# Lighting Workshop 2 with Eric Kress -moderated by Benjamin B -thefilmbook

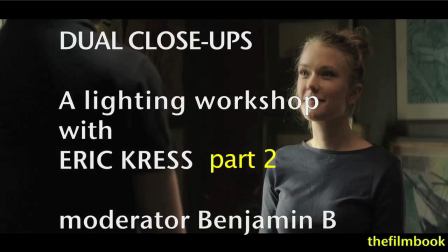(0:00)
Hello, this is Benjamin Bee, and this is part two of a video documenting a lighting workshop
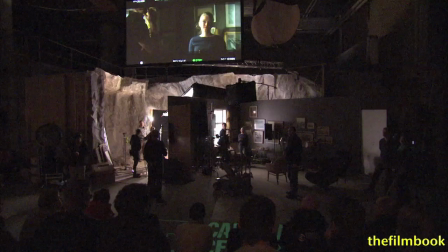(0:07)
that I organized with Erik Kress at Gokinema in Sweden.
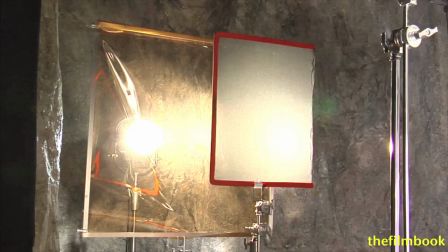(0:13)
Now we could add some sunlight. So we put up a 1600 HMI.
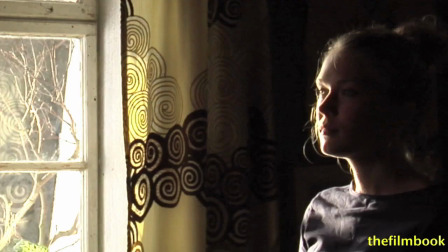(0:21)
We could do two things. We could bring down the exposure of the sunlight, or we could cut it off a little bit, which I think we should start with.
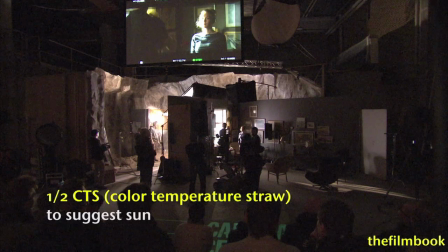(0:27)
It can be relatively hard to look at in her eyes. Now, I notice you have a CTO frame in front of the 1600. CTS, actually, we did that.
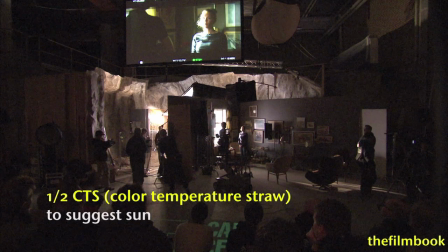(0:38)
Half CTS, which is CT straw, which is a CTO filter, like an 85 filter with a little bit of yellow.
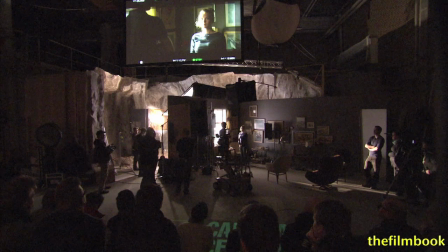(0:48)
I just thought it would be nice that it had a slightly warmer color temperature to suggest that it's sun. And this is what you were talking about earlier, is that sometimes it's hard to deal with direct sunlight on faces.
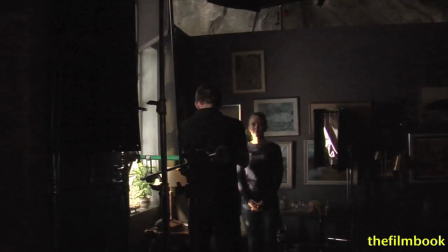(0:59)
Yeah, but sometimes in a beautiful face like this, it can be a little tough, but you still need to work around.
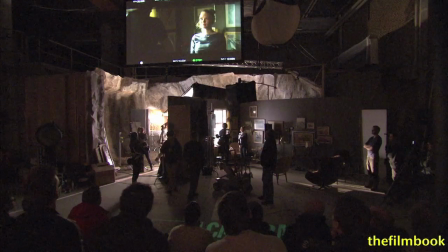(1:07)
Try to lift it up just a little, little bit. And you're now getting this new presence in the eyes also, huh? I think we should, as I see it, bring it down a little bit so it's still there, but not as harsh.
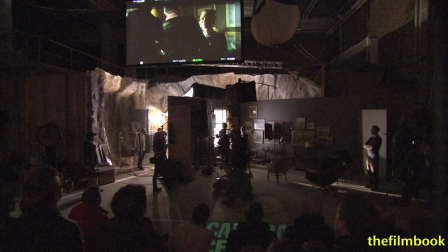(1:23)
I mean, it's like four stops over right now. If we bring it down two stops, I mean if you really want to be in nerdy with this you could make it bring in a little Like a finger like a finger.
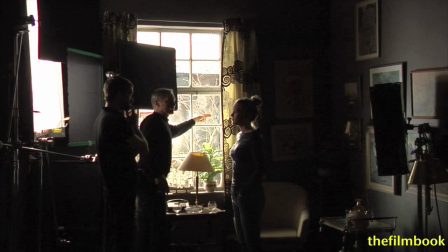(1:35)
Yeah, I mean a Bit of tape on the where is it on the window on the window something like this? Then we just break it down. Yeah, we could do that. Let's do it. Let's be let's be finicky. What the heck and You know movies are made with gaffa tape.
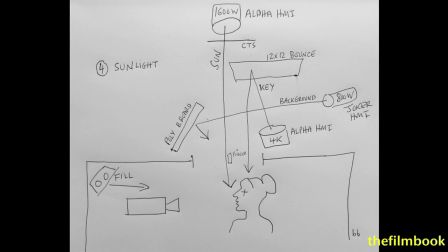(1:50)
There it is. I think it's the middle of and that's just to bring down her Her neck, that's a neck finger.
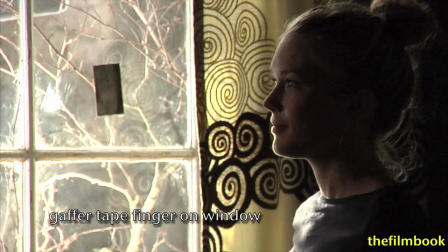(1:59)
So if you lean a little bit backwards Matilda, just a little, there Then we got it off her neck.
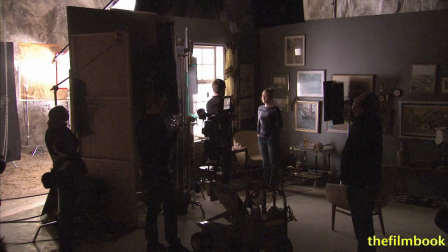(2:05)
Yeah, and we still have a little bit of the structure of the Sun. So this could be a variation. A variation.
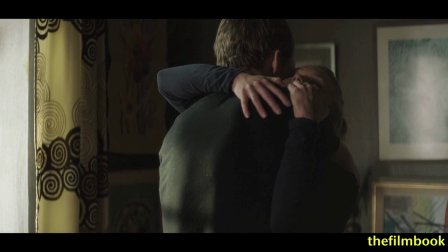(2:13)
Okay, and you guys ready? Alright, and action.
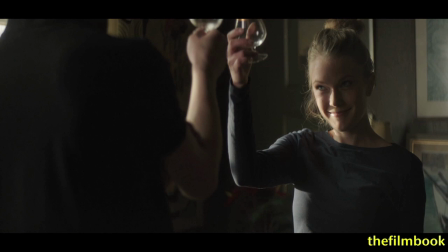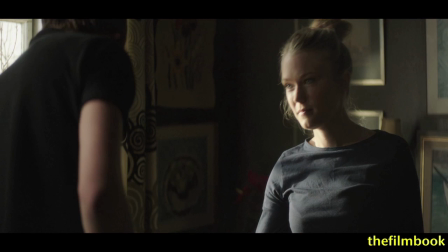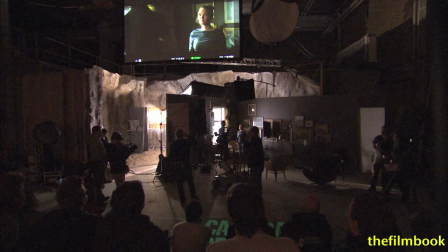(2:30)
If we think he's quite dark in the foreground, how can we bring him out? Of course, we could put a lamp in here, light him up. We could just add a lamp that goes directly onto his shoulder from the frontal lid.
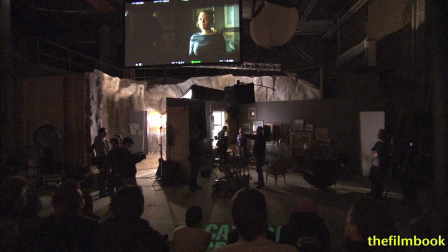(2:44)
Like another window? We could, I'm saying, but I think it's more interesting to have,
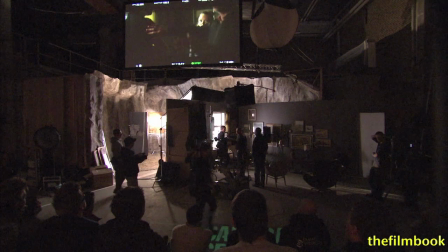(2:51)
since we're working in 2D, and we want to make things three-dimensional,
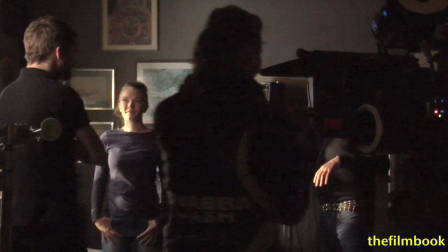(2:56)
to bring him out to the foreground, we have cheated a little bit and put up a lamp already from over here.
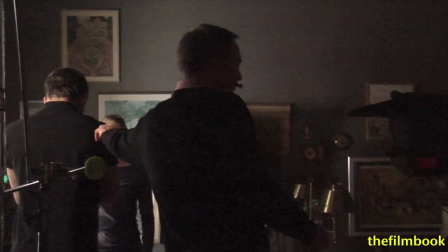(3:05)
That hopefully, this is the intention, would give a little bit of rim light on his shoulder.
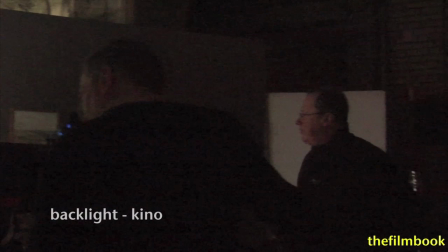(3:11)
I think we should turn on the other side of the Kino. And so this is another Kino.
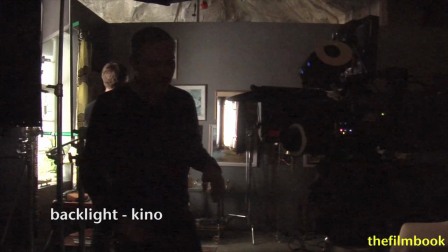(3:16)
This is another Kino. Now, of course, this is a little problematic because he has a bare arm here and a black...
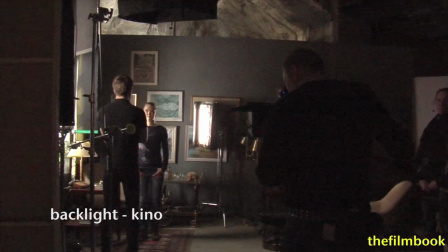(3:24)
So we could even do wardrobe or something else. Yeah, or we just have to live with it as it is and we see his arm.
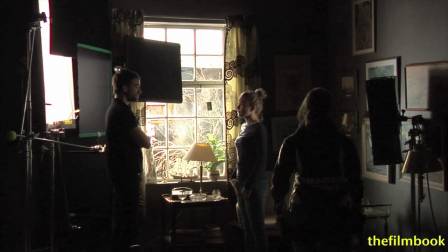(3:32)
at the same time we have a little bit of backlight on her which I think is a little too strong so I think we should pan the the
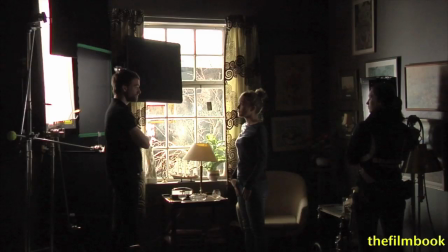(3:39)
Kino a little bit towards him yes especially on the on the side of her neck there's exactly so more like a little bit more meanwhile
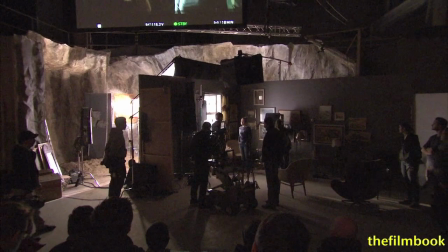(3:46)
now we lost light somehow maybe I noticed you yeah we looked at
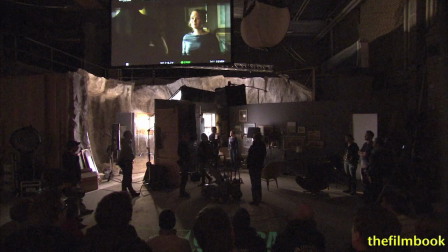(3:52)
it and I just good there I just thought that it looked bluish it It might measure right, but what we see with your eyes is what is right. And I couldn't find a reason why she would have blue light inside.
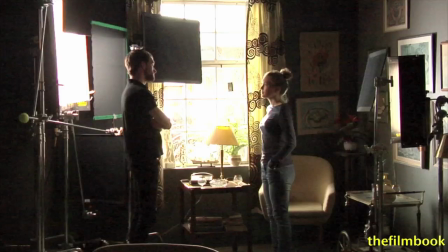(4:05)
Coming from that, yeah. Personally, I like that it doesn't go all the way up.
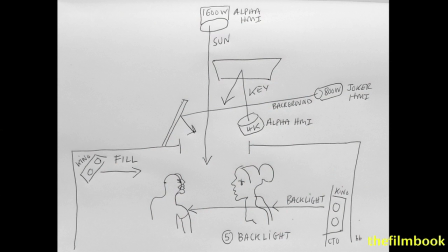(4:09)
It makes it more subtle, and it just brings out her cheek a little bit. It's really interesting how her jawline is highlighted by that little sheen of backlight there.
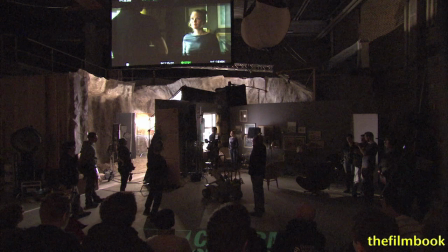(4:20)
And the warmth really works with her skin tone very well. And at the same time, we have this little backlight on his arm.
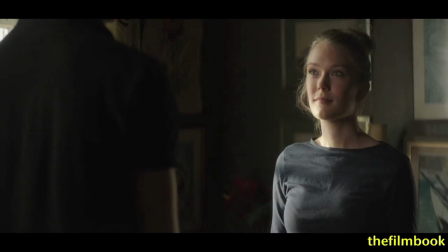(4:28)
Yes. And we'll, I mean, I just have to let the black shirt go. This slate is getting longer and longer.
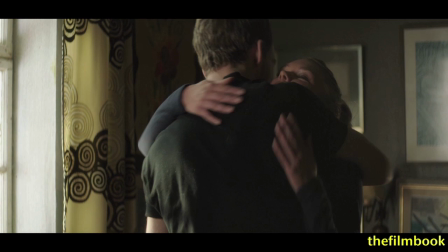(4:35)
Okay. All right. And action.
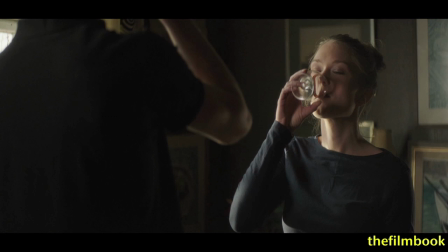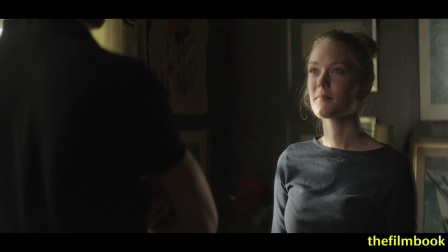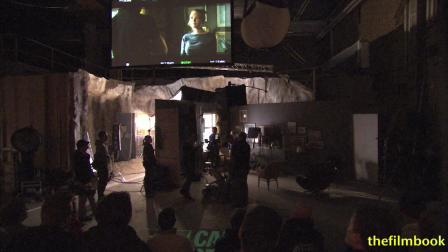(4:51)
I'm pretty satisfied with this. But another way of shaping a face, and as we talked before, if you don't have the possibilities of having so many lamps on the ground,
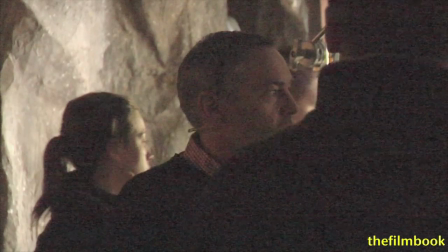(5:01)
you could add a top light or killing the fill light and add the top light.
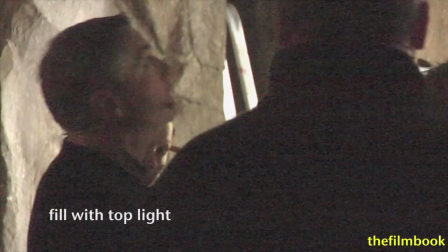(5:06)
So just as an experiment, not to make it better, but this is a different approach.
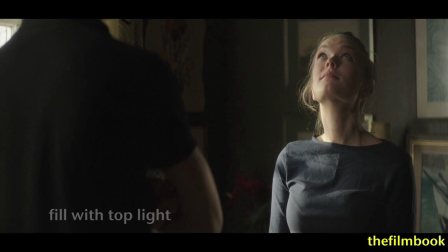(5:11)
Just as a variation, yeah. Yeah, we have prepared this top light, which we haven't really found how to use yet.
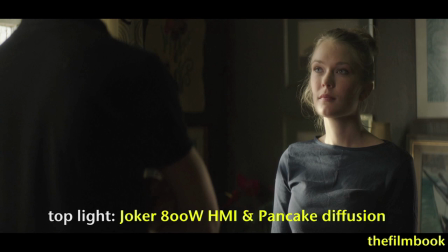(5:18)
In that top light is an 800 HMI, and then you have some diffusion.
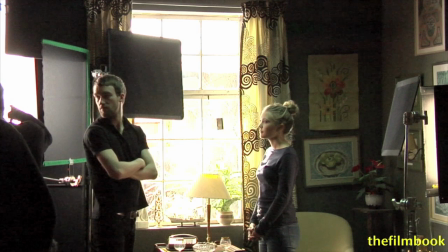(5:24)
A pancake. A pancake, yes, thank you. If we turn this one off, and we bring this one down just a little bit,
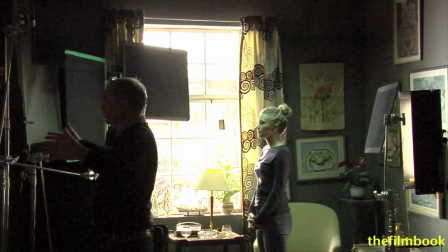(5:31)
because if it's too far away, it's going to be a very little point, so it'll look very harsh.
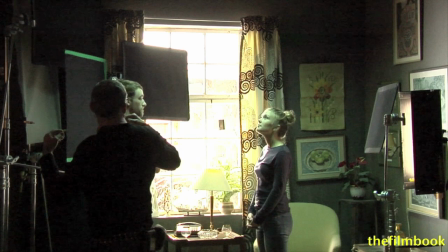(5:36)
If you bring it down, the size of the pancake will... Whoa, the color is amazing here.
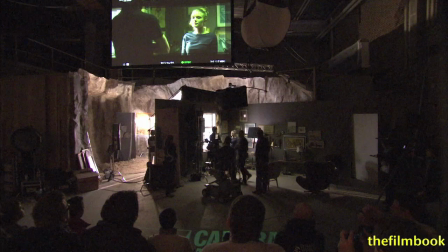(5:43)
Yeah, the color is just to warm up. We haven't prepared this one really, so it might take a little time to get it right.
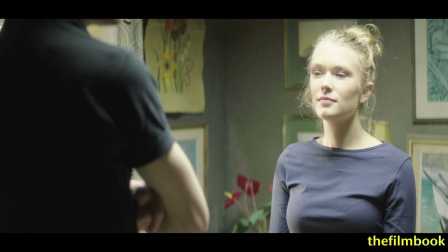(5:51)
So give us your feelings as you're looking at this light. I'm looking at something that is way too blue and way too overexposed.
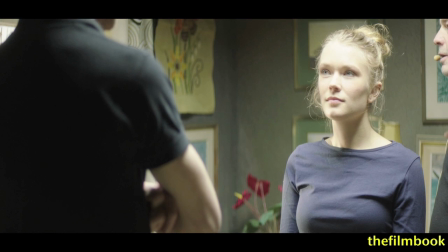(5:58)
So now we need to level it out, and I see something on the back wall which I don't like. But we might get rid of that as we take off the exposure.
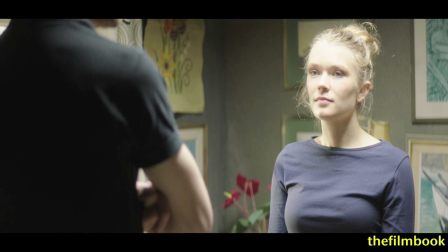(6:07)
So I think the main thing is two things. Get the color right, get the exposure right, and then we'll see what else will happen.
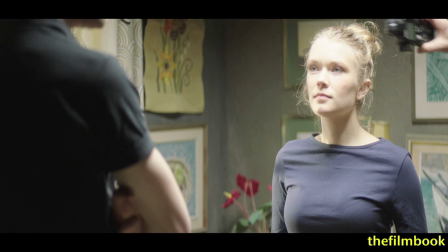(6:15)
What did you read in terms of the overexposure? Oh, 11 minus, which is like way too much.
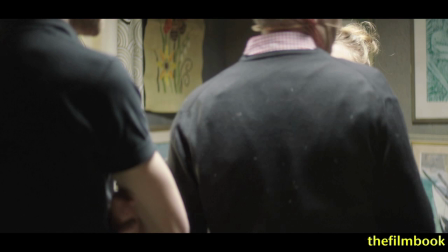(6:21)
It should be 1.4 or something.
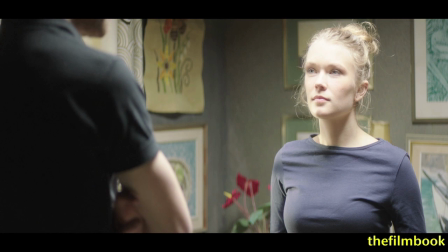(6:26)
Yeah, for Phil, it's over the top, shall we say.
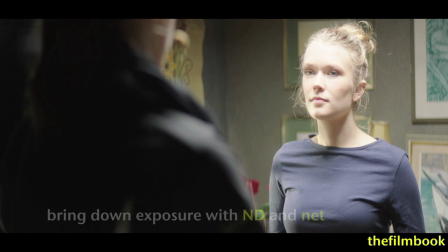(6:31)
So the question is how to bring it down? Yeah, I think we should put in a filter here, a frame with a filter.
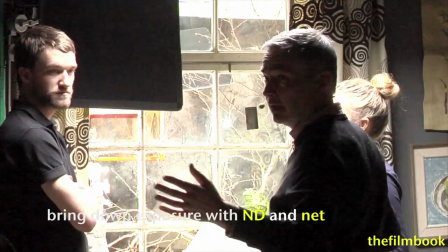(6:38)
A frame with a ND? Yeah. You can't use a net, of course, a big net.
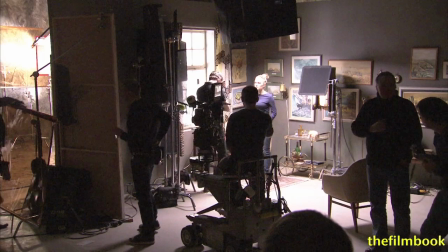(6:44)
Yeah. So it's at least five stops and some CTO.
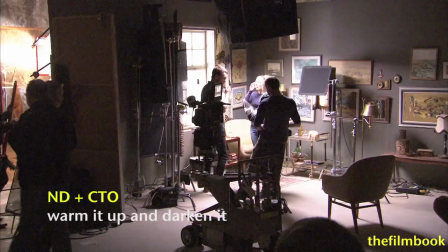(6:51)
So you're going to put some ND and some CTO to both warm it up and darken it?
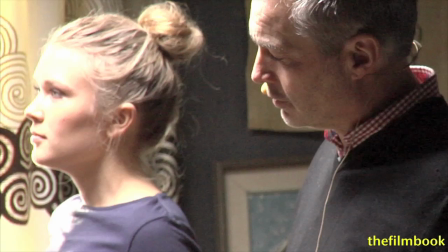(6:59)
Exactly. So, how many stops did we lose there? Two stops.
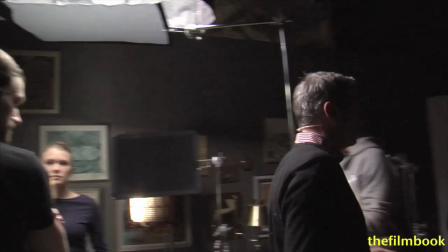(7:04)
Two stops. So, you're going to do this plus the frame? Yeah. You have the two together?
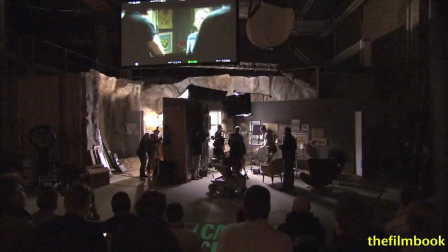(7:09)
Okay. I mean, preferably we had the big frame. We don't have the big frame with nets, so we'll just have to deal with that.
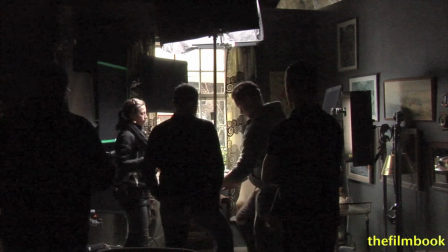(7:15)
Is that a 0.3 or 0.6? Six. Six? Okay. So, that's a two-stop ND.
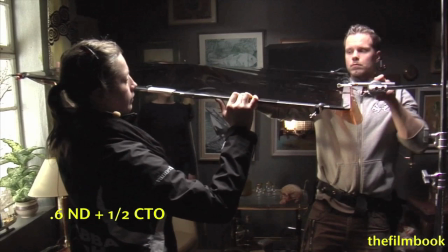(7:24)
Plus, we're going to have a two-thirds of a stop or whatever. Is that a half CT?
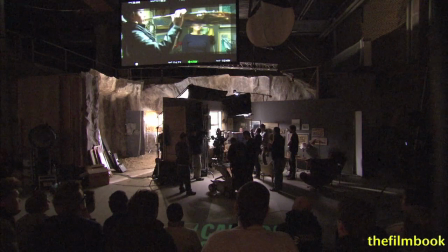(7:32)
half CTO okay so probably losing about two and a half three stops there but it often happens that when you go more directly like this one
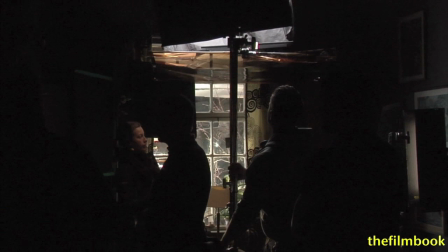(7:41)
you have a colder source than when you bounce it off a butterfly frame
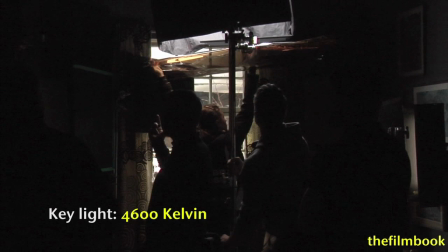(7:46)
it always turns a little bit warmer so okay our key light is like
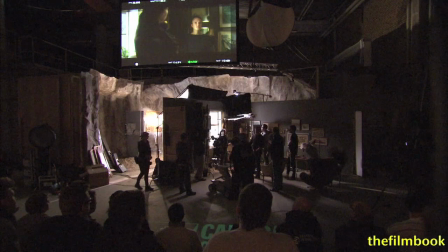(7:51)
4,600 a Kelvin yes whereas this is exactly as it
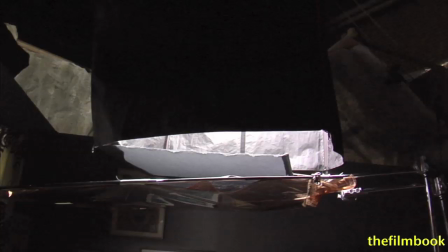(7:55)
is supposed to be 5,000 yes it's about bouncing is trickier is That's what you're saying, yeah?
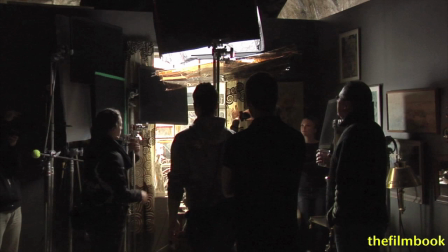(8:01)
I think we're forgetting something.
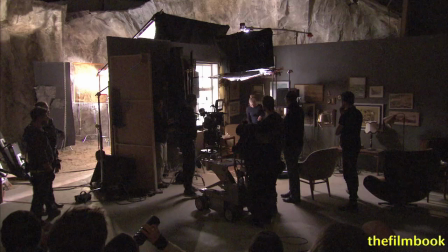(8:06)
And it's nice to see we're doing all of this with C stands.
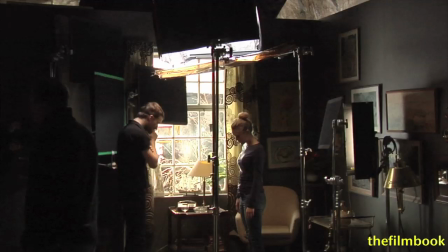(8:11)
And now we need a flag for the background because it gives a little bit to the background as well.